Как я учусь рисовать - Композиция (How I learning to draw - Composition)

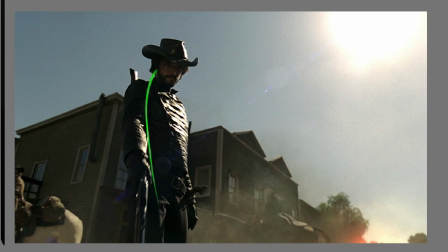Он может меня в любой момент убить. Наверное, потому что это вызвано каким-то цветовым решением.
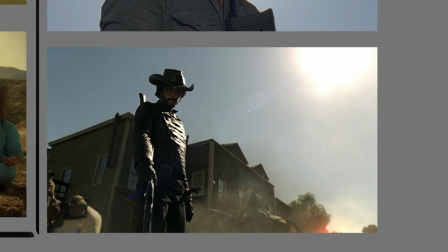Почему художник сделал именно такой кадр, я не знаю. Но более того, смотрите, вот эти объекты, они замылены.
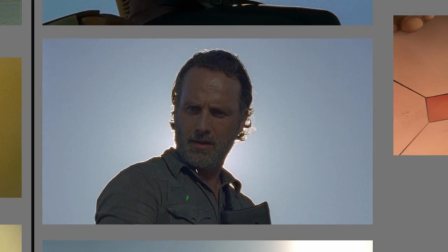Кадр снизу вверх, показывающий лицо, обращающий внимание на лицо Тут становится ясно,
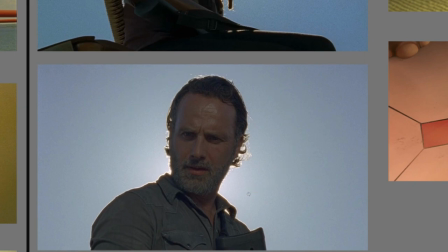даже свечение какое-то создает некую ауру святости Это подчеркивает не столько святость,
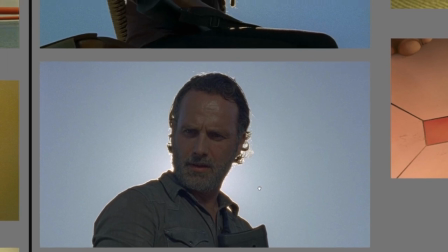сколько уважение к нему, какое-то почтение И мы смотрим на него снизу вверх И не важно,
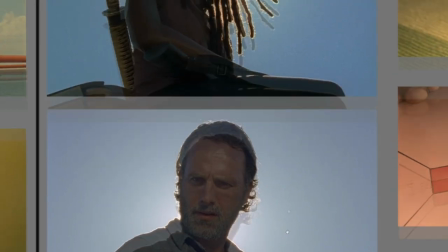что он известный персонаж известного сериала Та же ситуация тут
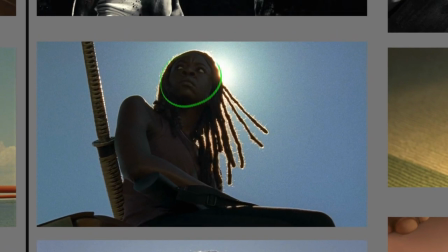Несмотря на то, что этот персонаж смотрит совершенно в другую сторону но я испытываю к нему некое глубокое подчтение,
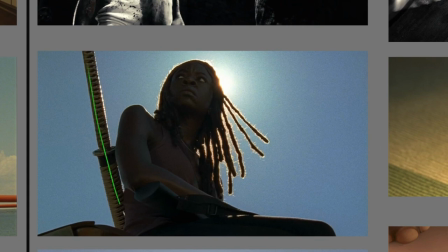хотя и в то же время какую-то угрозу с помощью вот этой вот линии и вот этих вот всех.
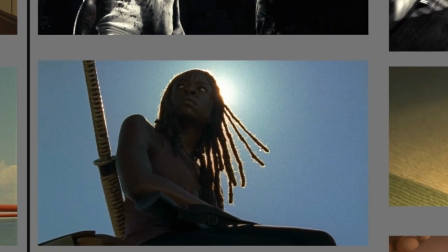Они расходятся в разные стороны. Но опять же, это надо смотреть в контексте сериала. Здесь ракурс снизу вверх.
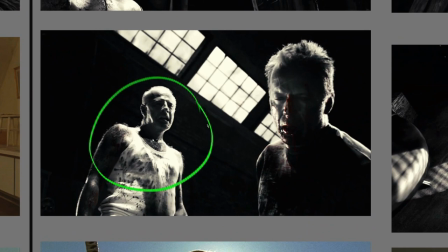По идее, я должен воспринимать этого персонажа как того, кому я сопереживаю, сочувствую. Но мы смотрим направляющие, подсказывают нам, куда смотреть. Они показывают нам вот этого персонажа. он и больше по размеру, ближе к нам. И в этом смысле справа налево слегка немножко неправильно читается.
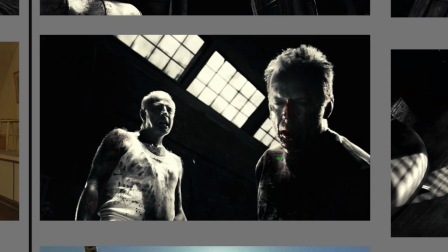Этот персонаж повернут как бы в прошлое по временной шкале, а этот персонаж повернут в будущее.
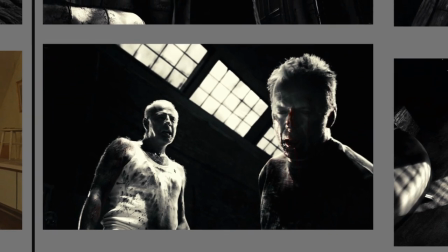И контекст здесь как раз таки вот именно в том и заключается, что этот выбивает из него, скажем так, будущее, а этот все думает о прошлом.
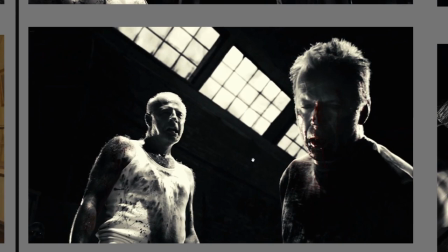Ну, это исключительно мое личное мнение, плюс ко всему я смотрел этот фильм и прекрасно понимаю, что это за сцена.
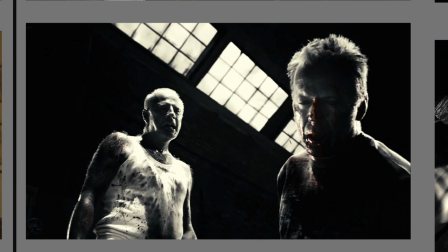Но то, что художник подчеркнул четкой направляющей, плюс здесь какие-то тени, которые это дело подчеркивают, это дает нам возможность взглянуть на этого персонажа как на того, кому мы можем сопереживать.
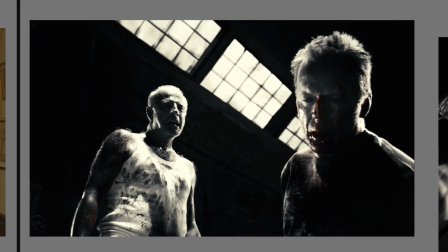Если бы я контекста не знал, все равно, мне кажется, я воспринял бы вот этого персонажа как агрессивно настроенного. Ну и плюс его эмоция. Достаточно агрессивно настроена и взгляд направлен на этого персонажа. и тут еще
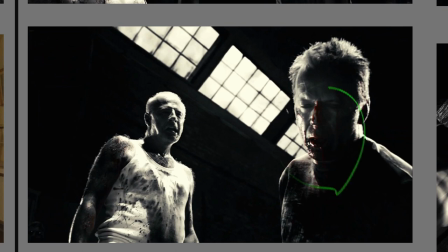кровь на черно-белом она очень сильно выделяется то есть мы будем обращать внимание как
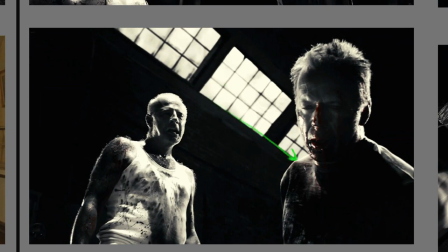вот центр композиции мы пошли сюда обратили внимание на этого персонажа но и
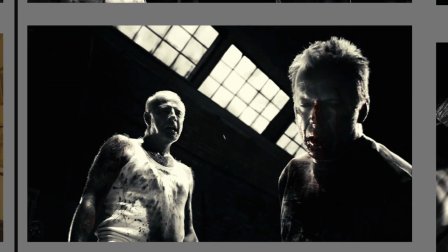обратили внимание на этого то есть если учитывать что наше восприятие видит всю картину целиком в первую очередь мы посмотрим сюда потому что направляющие это направление усиливает это движение взгляда Ну и заодно захватим взглядом вот этого персонажа,
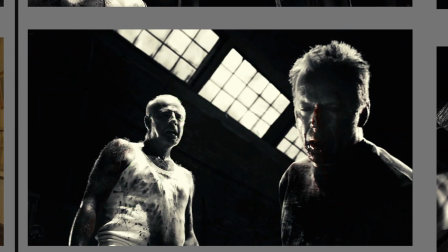который тоже смотрит на него, и будем сопереживать именно этому человеку.
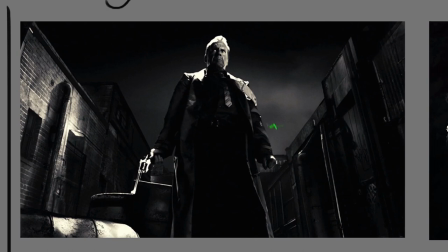Здесь же, несмотря на то, что объект чутка левее центра, если так вот смотреть, хотя все-таки больше по центру, вот такой вот кривой обозначен условный, да, с помощью таких вот линий, я вижу еще вот такие вот направляющие. Только направляющий я и вижу
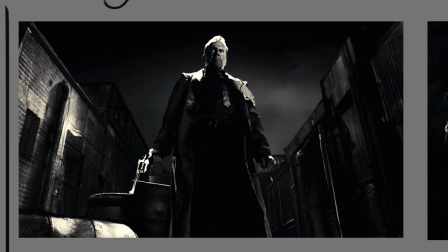Я вижу персонажа снизу вверх И я испытываю к нему уважение и даже какого-то рода защиту Он смотрит не на меня,
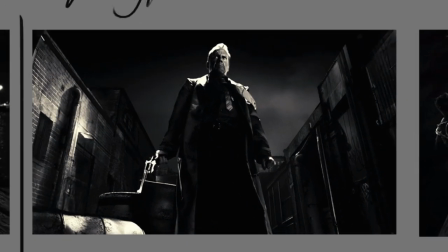он смотрит куда-то в другую сторону вдаль
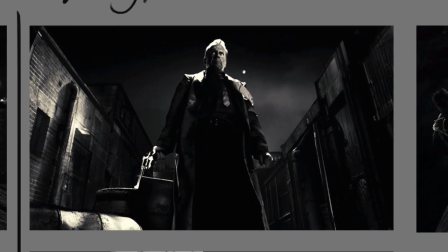Он собирается что-то совершить, может быть даже отомстить обидчикам
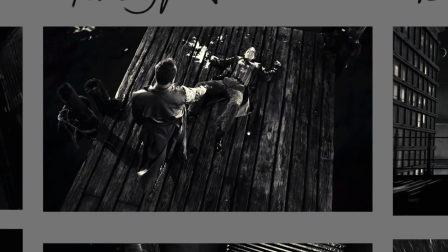Ракурс сверху вниз Учитывая направление слева направо, что вот это движение все-таки больше направлено вправо, плюс мы видим четкую рамку, плюс мы видим вот такие вот направляющие,
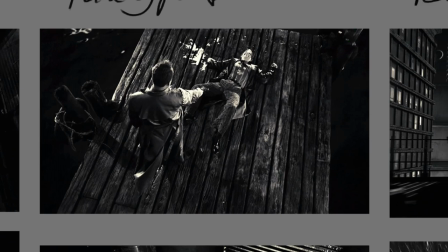поддерживающие эту рамку что ли. И плюс мы видим направление самого вот этого персонажа и
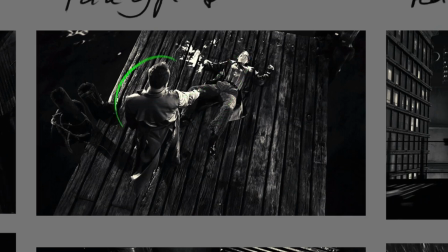направление его движения. То есть тут я понимаю, что это герой, а это злодей. Если я трансформирую эту область, отразю ее по горизонтали,
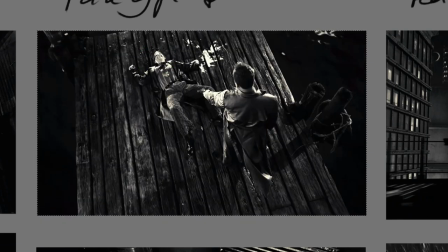то вот этот объект будет мною восприниматься как положительный. Я его не совсем буду воспринимать как положительного. Возможно, я буду воспринимать его как вернувшегося отомстить.